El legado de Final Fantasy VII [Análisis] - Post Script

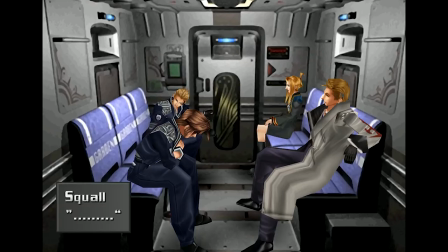254s
Evidentemente eran novatos, así que el verdadero potencial lo alcanzarían más adelante cuando se acomodaran a la tecnología,
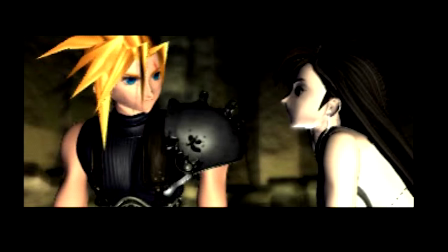260s
pero ahora podíamos ver con mucha más claridad en qué estaban pensando cuando hicieron esos personajes. Esto también se traduce al plano cinematográfico, porque gracias al 3D Final Fantasy puede ser más película que nunca. Sin ir más lejos, el juego abre con una sección de créditos en la cual se lista a todo el mundo que ha participado en la obra, incluyendo por supuesto al diseñador de personajes que es...
¿Qué pasa hijos de puta?
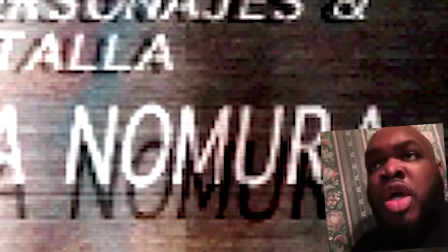284s Estoy mamadísimo.
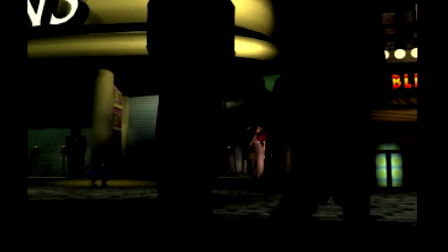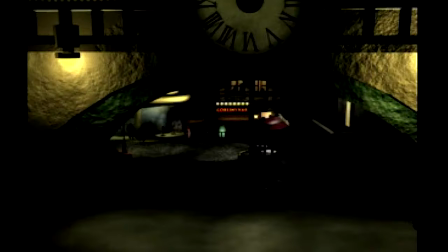293s
Fijaos en esto. En serio, fijaos.
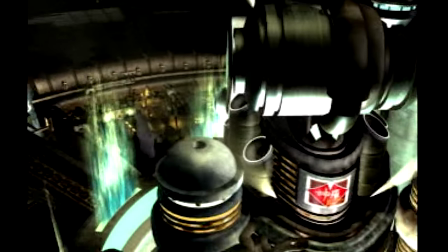296s
Esto se hizo cuando el 3D aún se estaba descubriendo y aún así en Squaresoft supieron marcar una transición para empezar aquí,
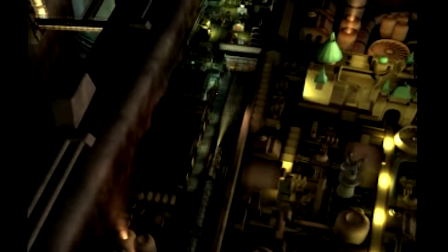304s
con una elaborada CGI en vivo y en directo, y terminar aquí, cuando llega Cloud y se pasa al gameplay sin cortes.
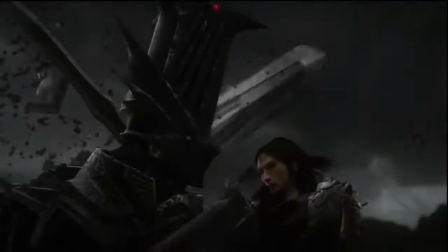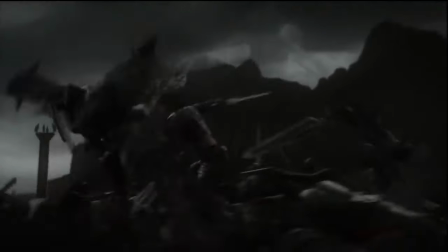317s
Es una técnica que incluso más adelante muy pocos juegos han logrado ejecutar con la
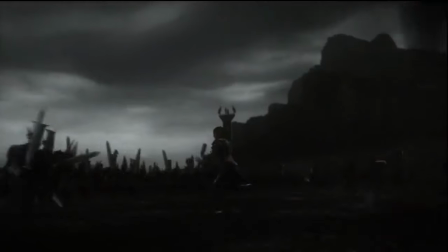321s
misma habilidad y ahora mismo el único caso que se me ocurre es la introducción de Lost Odyssey,
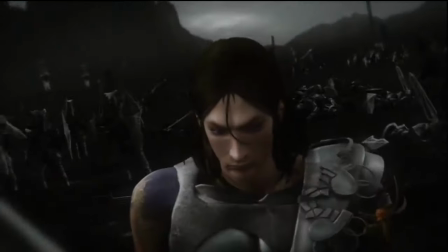326s
que todavía es capaz de recordarme que tengo sangre y soy capaz de excitarme. Pero en serio, ¿qué es esto?
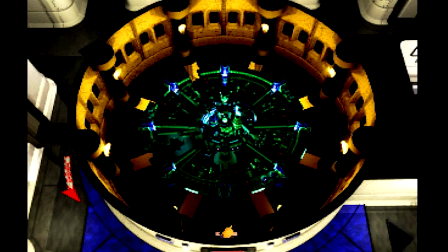332s
Estos escenarios están súper detallados y normalmente suelen ser grandes planos generales por motivos evidentes, Son el estilo que siempre se ha tenido,
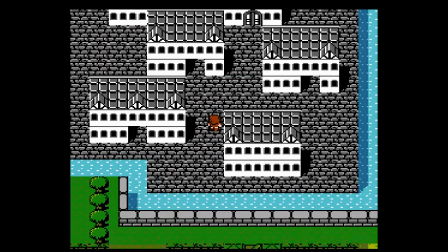339s
facilita la navegación y además permiten utilizar fondos pre-renderizados gracias a la cámara fija Pero de vez en cuando cambian para ser opresivos, fascinantes o meternos en una dinámica más peliculera Esto puede parecer fácil y evidente porque los fondos aquí están pre-renderizados Lo cual viene a significar que no los mueve el juego Es un poco el equivalente a poner un croma y fingir que estoy en algún lugar feliz en vez de encerrado en mi
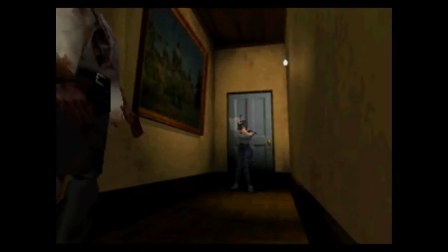363s
habitación Pero fijaos en lo que hacía Resident Evil un año antes.
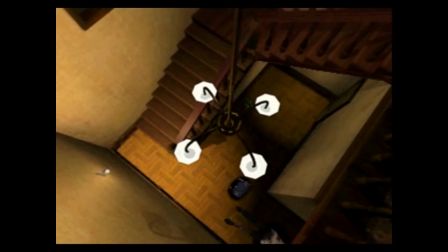368s
La mansión Spencer no desmerece, pero hay muchos huecos vacíos y una evidente falta de detalle.
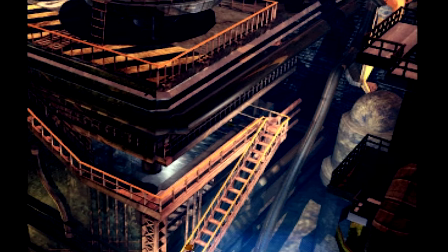374s
Aquí queda claro que en Squaresoft juegan en otra liga, y no es solo que sus escenarios sean más detallados, sino que hacen cosas como esta.
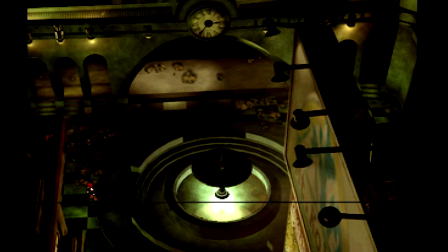382s
Ese tendido eléctrico está en primer término, es decir, entre el sujeto y la cámara.
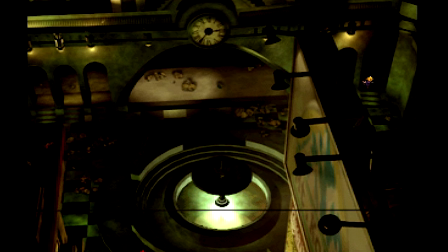388s
Y es una técnica cinematográfica que sirve para dar profundidad a los escenarios y hacerlos más naturales.
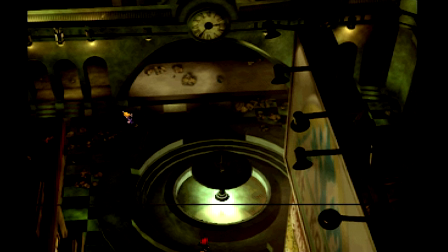393s
Que no parezca una obra de teatro donde podemos ver cómodamente la acción.
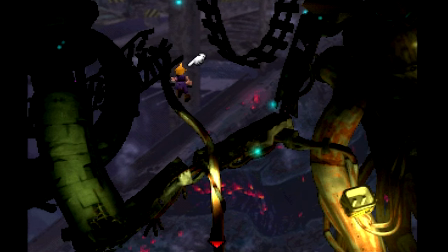397s
Eso sí, el problema con que el fondo sea un jotapej es que la perspectiva es algo cuestionable y hay momentos en los que...
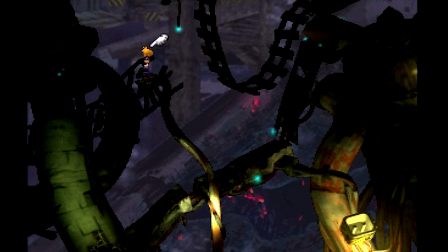403s
¿Dónde...? No... A ver... ¡Dio...! Pero donde todos estos avances se hacen más evidentes con lo bueno y lo malo es en el primer lugar que he mostrado.
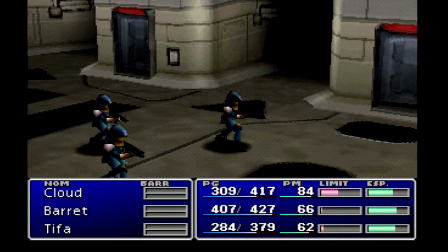414s
Los combates. Lo fácil habría sido seguir la misma estructura de los títulos anteriores.
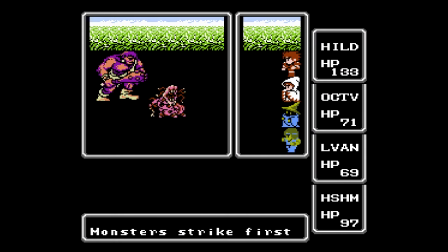420s
Los protagonistas a un lado dando hostias, los monstruos al otro recibiendo las hostias.
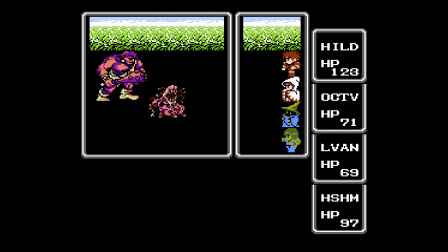426s
Pero ya había dicho que el 3D permitía cámaras.
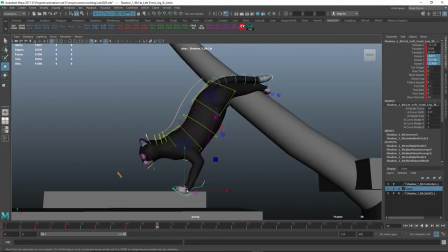429s
Si alguna vez os habéis preguntado por qué las series de bajo presupuesto se hacen en 3D es porque una vez tienes el modelo diseñado y articulado,
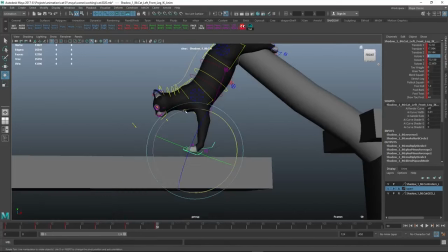436s
puedes animarlo desde cualquier ángulo y por tanto es más barato.
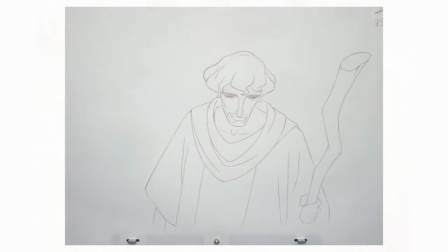439s
En la animación clásica, si dibujas a un personaje de frente y quieres que se dé la vuelta, tienes que dibujar cada nuevo fotograma.
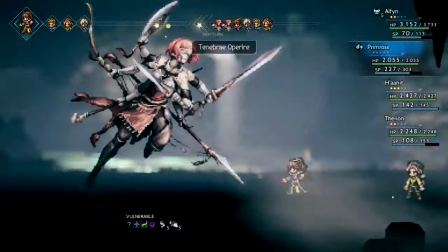446s
Esta diferencia se puede apreciar en los combates de Octopath Traveler, que muestran cómo sus personajes son, en esencia, figuritas de papel.
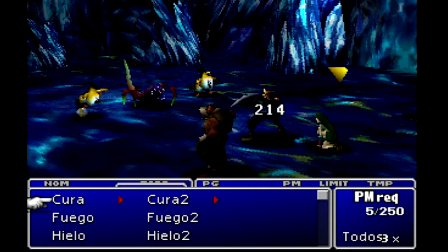454s
Pero en Final Fantasy VII la cámara puede hacer lo que quiera, los personajes se mueven y corren para golpear a sus oponentes,
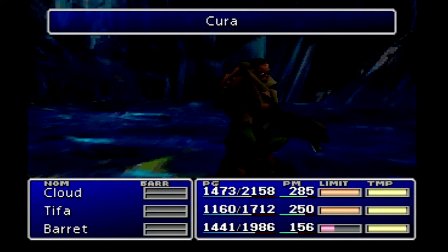460s
interactuando los unos con los otros, y la atención va alternando para destacar los ataques más poderosos.
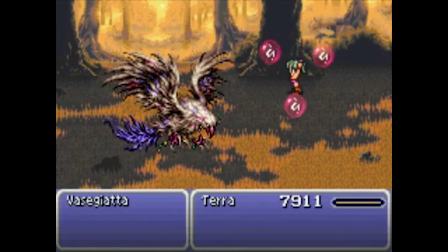466s
Esto significa que la invocación más poderosa de Final Fantasy hacía esto...
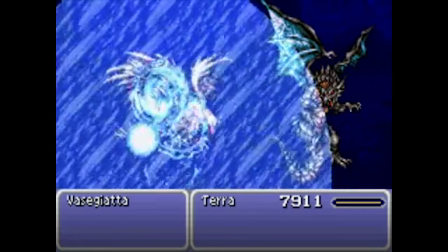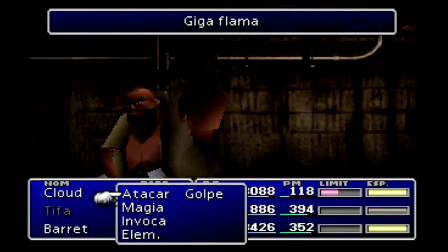475s
Mientras que una invocación en Final Fantasy VII luce así.